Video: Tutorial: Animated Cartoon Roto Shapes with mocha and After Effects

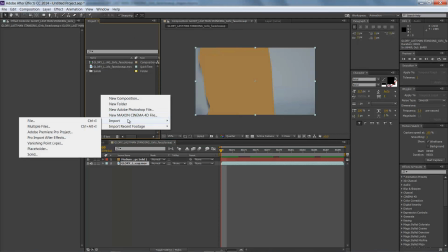4:09 It's a pretty easy process, and for now, we're just going to let that sit there, and we're going to import some images that we're going to use to layer in this shot.
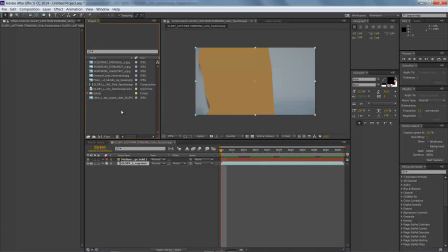4:18 Now, I'm going to pick one of these images that I like, and we're going to make a new background. So I think I'm going to pick the most colorful one, because I want a very interesting background behind this girl, and we're going to make it very pixelated. So I'm going to select this sort of interesting image that I found on Google Images.
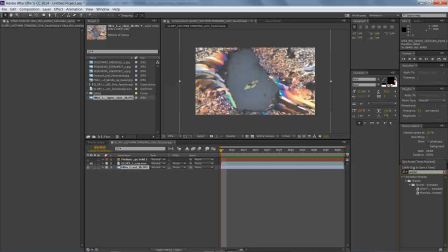4:34 It's free to use as long as you alter it. I'm going to alter the heck out of it. I find that's a good way to find images. So what we're going to do is we're going to cartoonify this using the cartoon filter. And we're going to basically adjust our settings until we end up with something that we think looks good.
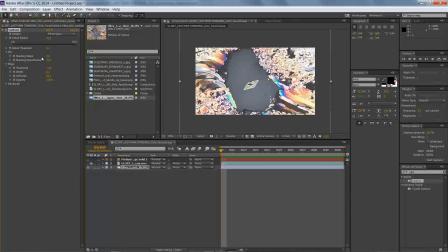4:54 What I like to do is I like to make sure that there's not many steps and that we have as many broad swaths of color as possible. So I'm going to play with this until I feel like I get the settings right. And all that means is that I'm altering the detail radius and the detail threshold, the shading smoothness, the steps,
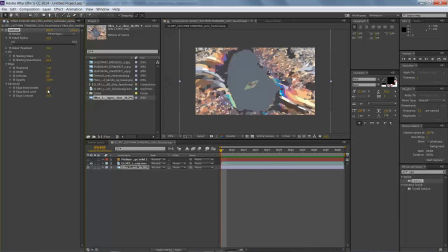5:14 and those sorts of settings until I get something that's nice and blotchy that I can then adjust my colors with. Now, from here, we're going to go to color correction, and I'm going to actually go to hue saturation and saturate this because I want the colors to really pop.
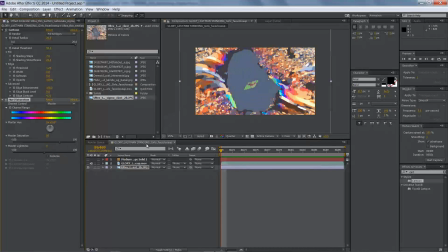5:30 So I don't want it to be too red, and I don't want it to be too monochromatic, so I don't want to oversaturate it, but I do want to saturate it to the point where a lot of good colors pop out.
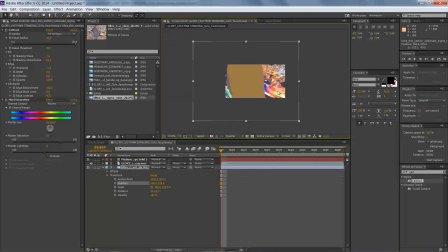5:38 From here, what we're going to do is we're going to actually further stylize this by making it a little larger and adjusting the colors around her head in a way that I find pleasing. It's just based on composition. If you're not good with composition, think of things in terms of thirds
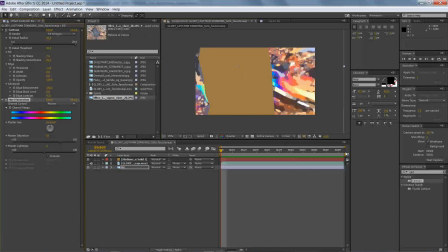5:54 and adjust your composition accordingly by putting your subject either in the middle of something or to the left or right of something. I suggest putting objects to the left or right. Now we're going to also use the mosaic stylize tool so we're going to go to stylize and we're going to go to mosaic and now we're going to actually just pixelate this
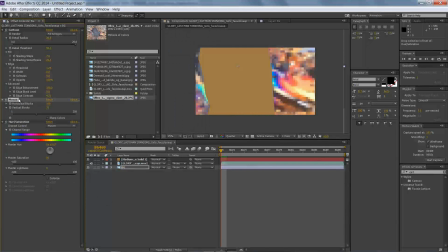6:13 background because I want it to end up looking cartoony. And I'm kind of a fan of video games so what I'm trying to do is I'm trying to make big blocky pixel shapes and we're just going to adjust that until I feel like it looks right. From here I'm actually going to add another cartoon filter and I'm going to add some black lines
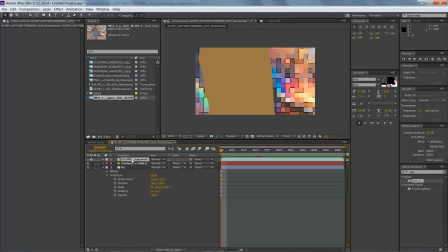6:32 on our background here just to sort of add some black because I'm going to add some black lines to the girl. So we do that in the same way. We're just going to go ahead and go to hue saturation. We're going to pump the saturation up so that we get kind of a good idea of what we're working with. We're going to add the cartoon filter.
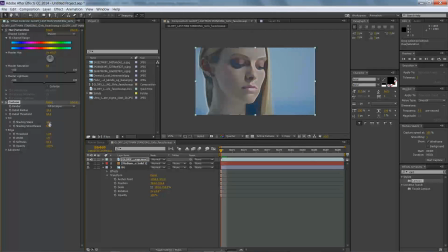6:48 We're going to look for edges, okay? And then we're actually going to add edges using the edge settings, okay? So we're going to adjust the threshold of the edging so that we get nice black lines that follow our actress and make her look like she's gonna have a cartoon
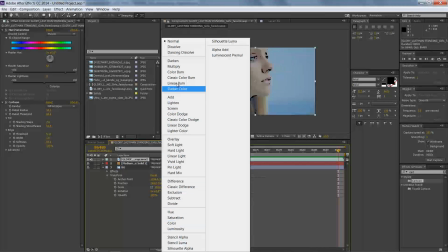7:02 outline now from here I'm actually gonna go ahead and soft light this blend over the top just so that I have some detail
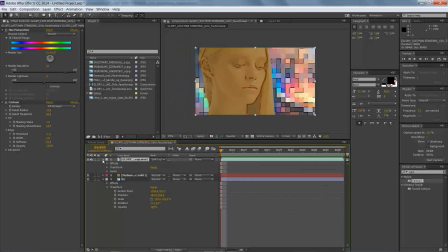7:10 back in my flat shapes because I find when it's just too flat there's not enough detail and it doesn't quite look right so we're going to go ahead and take the transformation opacity down on this to about 40% that way we're gonna have a nice overlay over the top of our shapes and we're going to use that to make everything pop.
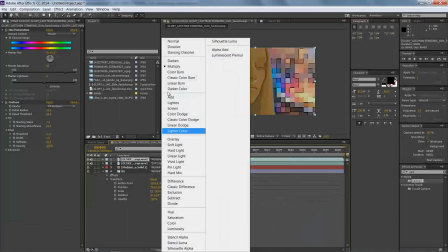7:30 The next thing I'm going to do is I'm going to actually pull out these black lines just very easily.
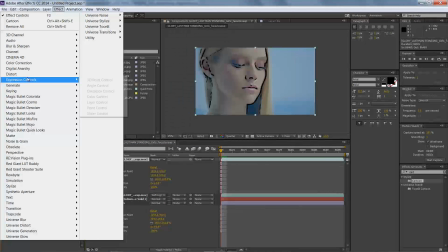7:35 We're going to basically duplicate that layer, bring it back up to full opacity, and then we're going to actually change the colors and we're
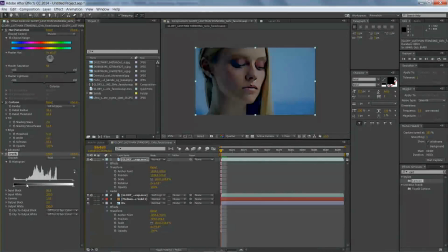7:44 going to go ahead and try to isolate that black line out using levels.
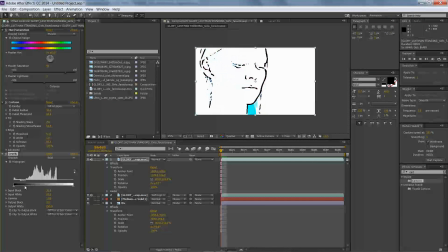7:50 And then from here what we're going to do is we're just going to pull those black lines out using a color keyer. Now, I don't know if you guys have used color keyers before, but they're pretty easy. We're going to actually use a specific kind of color keyer that pulls a range,
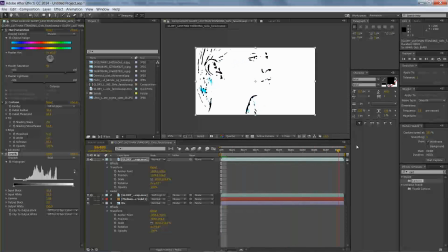8:05 and we're going to use that range to put these black lines back over the top. So let's show you how to do that.
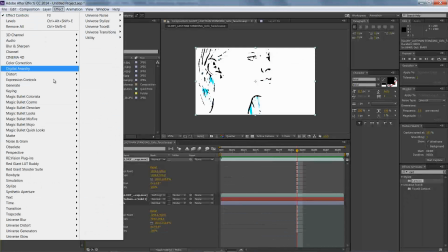8:13 The first thing we're going to do is we're going to go to our menu, and we're going to go to our effects menu, okay, and then we're going to go to keying, and then under keying,
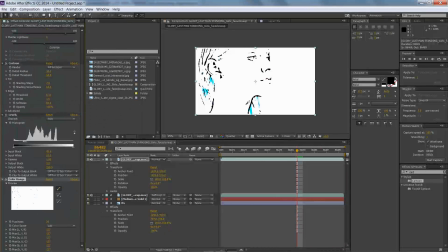8:20 what you're going to find is color range. So we're going to just select the black here with our color picker. And you see that that pulled all the black out. We're going to duplicate this layer right quick and make a new solid that's black. So we're going to pick this black color, make a new solid. That's going to be our lines. Okay. And then we're going to do an alpha matte inverted.
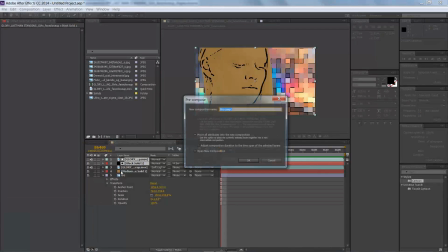8:41 Okay. And we're going to use that as our black lines over the top. Now from here, I'm going to pre-compose this so that I know what I'm looking at. We're going to call this like lines and then from here what we're going to do is I'm
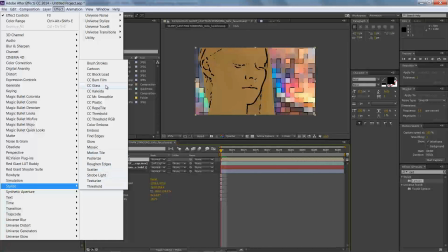8:54 actually going to Stylize this with more of that mosaic look to try to get my
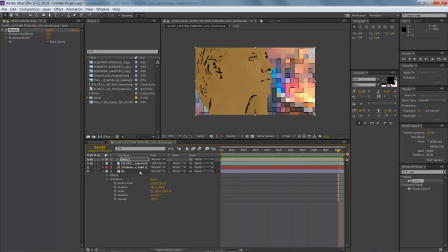9:00 Pixelated look on these lines. We just adjust the settings there until we're happy with them So from here, we're going to start separating out our layers now We're going to do a script Okay
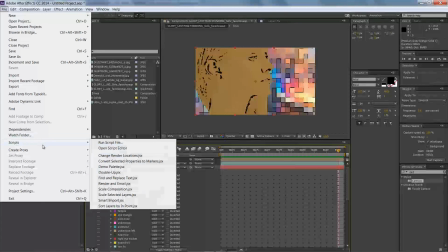9:12 that you can download online and I'll link that in my video and we're going to go to scripts run script file and we're going
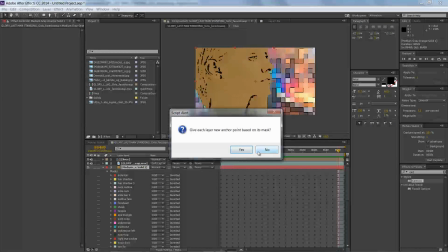9:18 to separate masks into layers, and that's going to duplicate our solid,
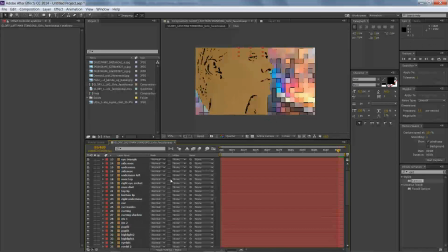9:23 and what it's going to do is it's going to put a layer mask that we had all on the same solid on each separate solid, okay? So now we can really start to build our shot. This is also really good for stereo conversion if you do stereo conversion in After Effects, which almost no one does, but anyway,
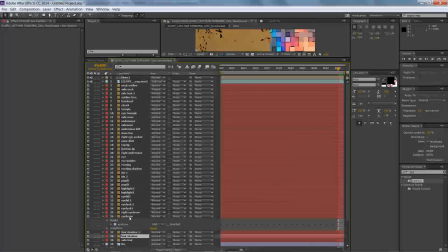9:40 from here what we need to do is we need to arrange our layers properly. If we didn't have them were arranged properly, then they won't import properly and they won't look right.
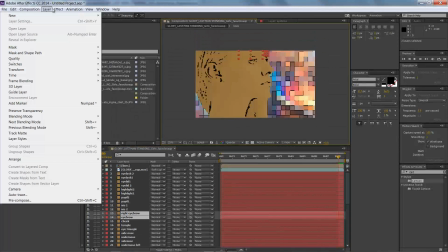9:49 So we're just going to make sure that we drag all our shapes forwards or backwards in the comp based on their location.
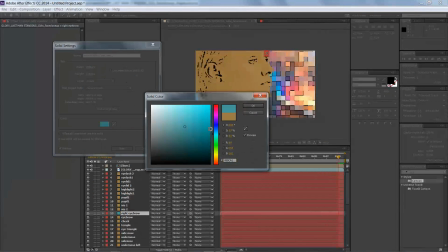9:55 Now from here, we're going to mess with our solid settings, and we're actually going to start changing the colors of our solids so that we can get the look that we're looking for. So here I'm going to make some dark brown eyebrows. We're just going to adjust our solid settings colors until I get the color I want, and I'm going to hit OK and hit New,
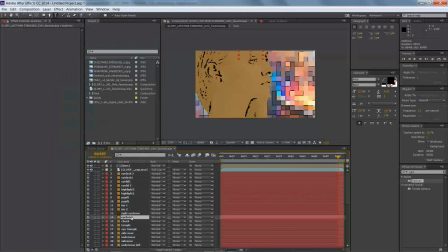10:12 and now our solid color is going to be brown. I'm going to do the same thing on the other eyebrow. So we select that eyebrow and now I'm going to go to my solid settings and we're going to select that same color
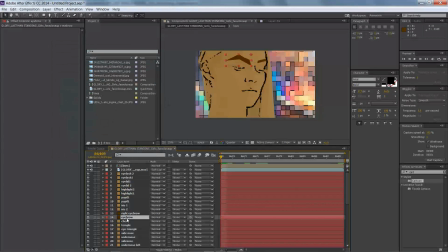10:25 and we're going to hit new the same way we did with the last one. And then from here we're just going to do this for the rest of our shot.
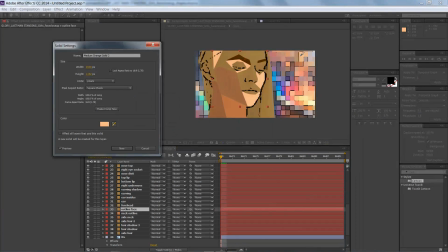10:33 I'm going to speed this up way fast so that you don't have to sit through me coloring these with select solid.
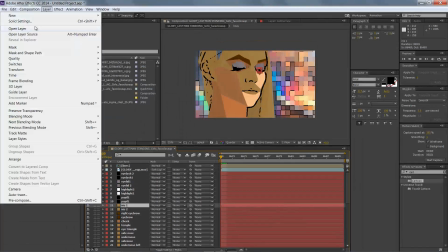10:39 So select solid settings select solid settings, select solid settings, and we change them.
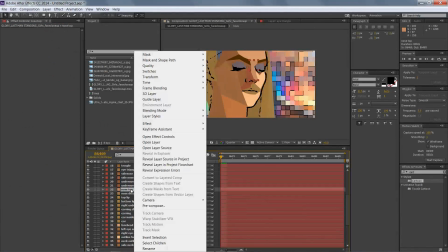10:43 I'm also pulling colors from the background so that there's a cohesiveness to my color palette to make everything look right.
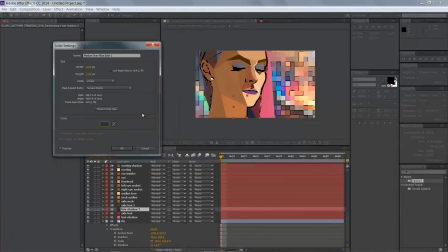10:50 This is just an artistic choice. You can actually do whatever colors you like.
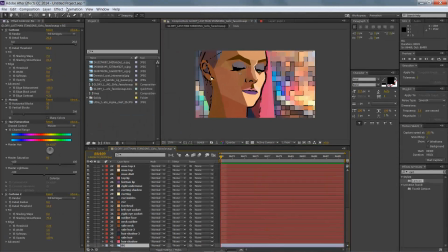10:54 So once we have adjusted all of our colors, including the iris colors, her eyelash colors, and her cheeks,
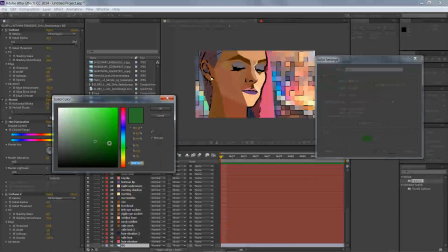11:00 we're actually going to go ahead and make some outlines around her because I actually think she needs some thick outlines around her.
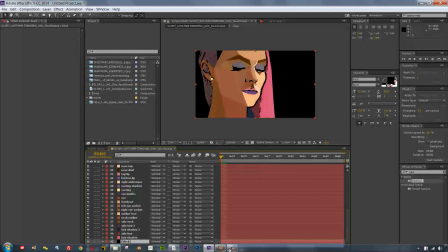11:08 We're going to make a new black solid, and we're going to actually go back to Mocha. Now, in Mocha, we're going to go ahead and export shape data, all visible layers.
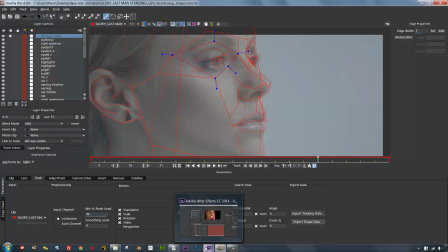11:17 We're going to copy that to the clipboard. We're going to hop back over to After Effects.
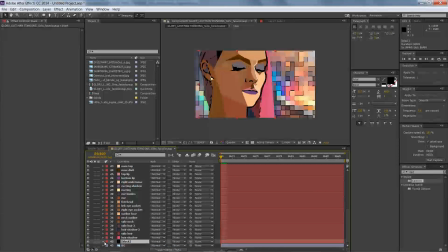11:21 Okay, we're going to select our black solid, paste Mocha mask, and now we're actually going to select all of the masks on that layer. Okay, so just select every single one of them, open up one, and we're going to change the mask expansion to about 25 pixels.
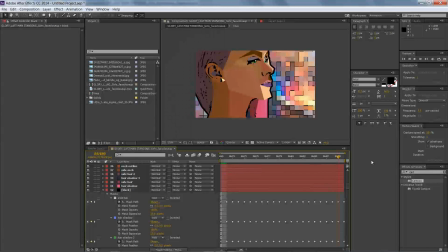11:37 Now that gives you a really uniform line all around her, and that's not the way drawings work. So what we're going to do is we're going to actually nudge this whole layer to the left. And when we nudge this whole layer to the left, we're going to end up with a nice thin line on the front of her where the light is hitting her, and a darker line behind her.
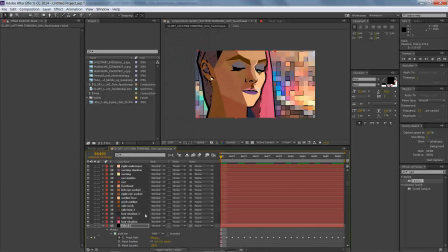11:55 So you see what I mean? Just like that. It makes a huge difference, but these little details are how you make something artistic and look nice, okay? So from here, we're going to do actually the same thing to the side of her face. Now, if we want to do that same thing to the side of her face, we've got to do the same thing. We've got to make a new layer. We make this black solid, okay?